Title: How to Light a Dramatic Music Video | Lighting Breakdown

Today we're doing a cinematography breakdown of a section of an album teaser launch that I shot. We shot eight different short, like one minute long snippets of music videos inside of two and a half days. This is one of those sections. Now I've already done a breakdown to one of these on my channel and you can click the card up above or in the link in the description down below to go check that out. We had three different locations and lighting setups for this specific video so make sure you stay tuned to the end to see all three of them. These videos are for an artist by the name of jessica lounge this one in particular called right now which you can go stream on spotify and on youtube i'll leave a link to the actual full edit down in the description below as well okay jumping right in we have this first chain now
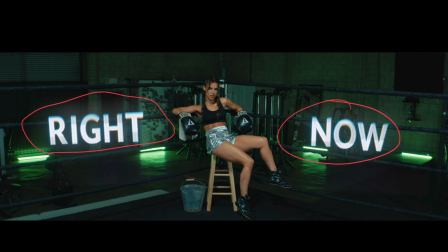this is obviously the title frame these titles the right and now were obviously not there in person they were added in post this is the wide master shot of this setup but i'll show you some tighter stuff later on for the lighting in this shot we kept it relatively simple starting out with
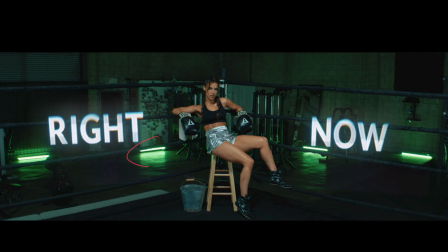a bunch of quasar tubes some of which you can see in the frame in the background as you can see we have one two three four tubes all just set to lit up the gym equipment in the background here the walls back here and in addition to the ones you can see in the frame we actually have two on either side of her so two tubes set to
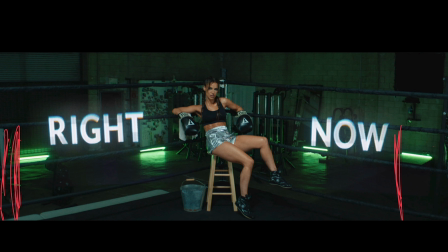complete daylight over here and two tubes set to complete 5600 daylight on either side just sort of pointing in to help fill in her in this hero shot and for the main key light for her that's lighting up her whole body here and just this whole total environment
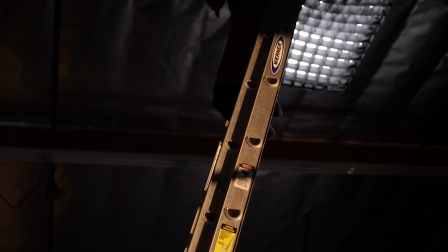we had up above a big re sky panel s60
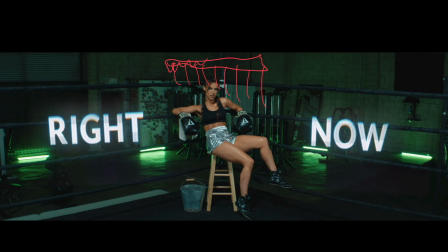with a chimera box on it and a grid we wanted this to be very soft and directional light so we put the grid on it and the charmer box to soften everything up kept it full daylight matched with the tubes that were on either side of her on each side of the frame just outside of the frame.
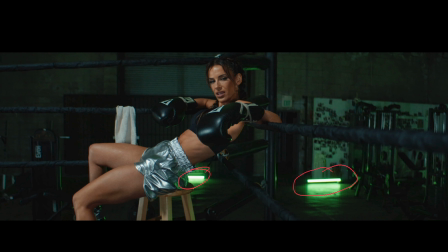This is just the tighter version of that frame. Again you can see both the quasars on the ground there and the other ones are just off screen on either side. Shot wise for this setup where she's chilling in the corner of the boxing ring we mostly shot on the Movipro to get sort of establishing and performance shots of her singing with the lyrics of the song.
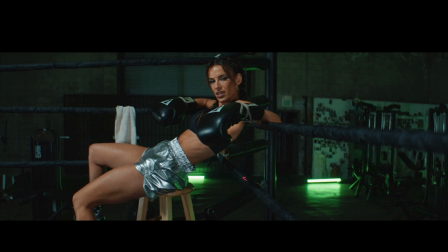For this shot particular we use the leading lines of the boxing arena to sort of draw your eye in on our talent moving
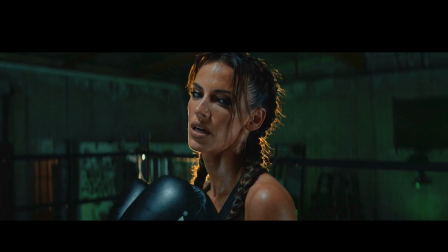on to a very similar setup with a couple added touches this frame here has a nice back light as you can see all around her face now this setup was more or less the same lighting wise with the hysterotubes on the background lighting up the background green as well as on the sides and the sky panel overhead lighting up her face but what we did is add a aperture 600d with a spotlight mount set to tungsten to just give a really nice outline on this and during this setup where she's actually boxing towards the camera we took the camera off the movie and went handheld to have a lot more of a dynamic movement as if we're another boxer in the ring with her in this video we were shooting on the red komodo and the atlas anamorphics and because those lenses flare really nicely we wanted to add that backlight to get some really nice flares and that's what you see in this frame
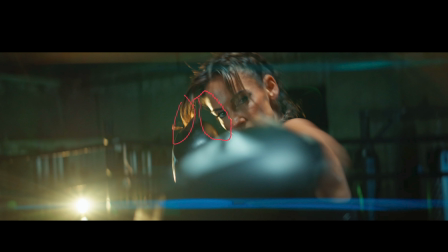here obviously you're still getting the really nice sheen and backlight on her hair and on her face and just helps outline her but you're also getting this absolute massive sci-fi flare which normally you might not lean into but because it's a music video you can kind of get away with doing fun stuff like this and making it live in that very jj abrams world also because the camera is handheld and bouncing back and forth it's much more dynamic and you only see the flare come into frame for a very short moment in the shot do you like lens flare i love lens moving on to the next setup here we wanted to make this really a dark and moody feel all the lighting that's done in this setup can be
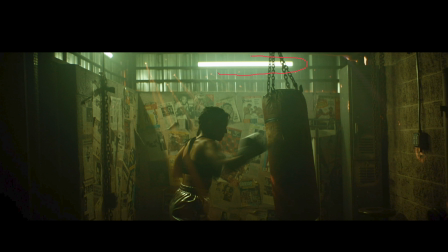seen within the frame. As you can see, once again, we do use some nice Astera Titan tubes set to a nice dirty green color, and there's another one right up here, and what that does is give us a really nice reverse slide key. We were actually using these as our key light, and we wanted it to feel very dark on the camera side of the tower.
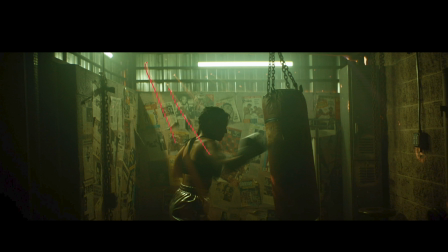In addition to that, jumping back into the frame, we have all of these bullet hole lights coming and pointing through. Fortunately for us, this was just built-in location.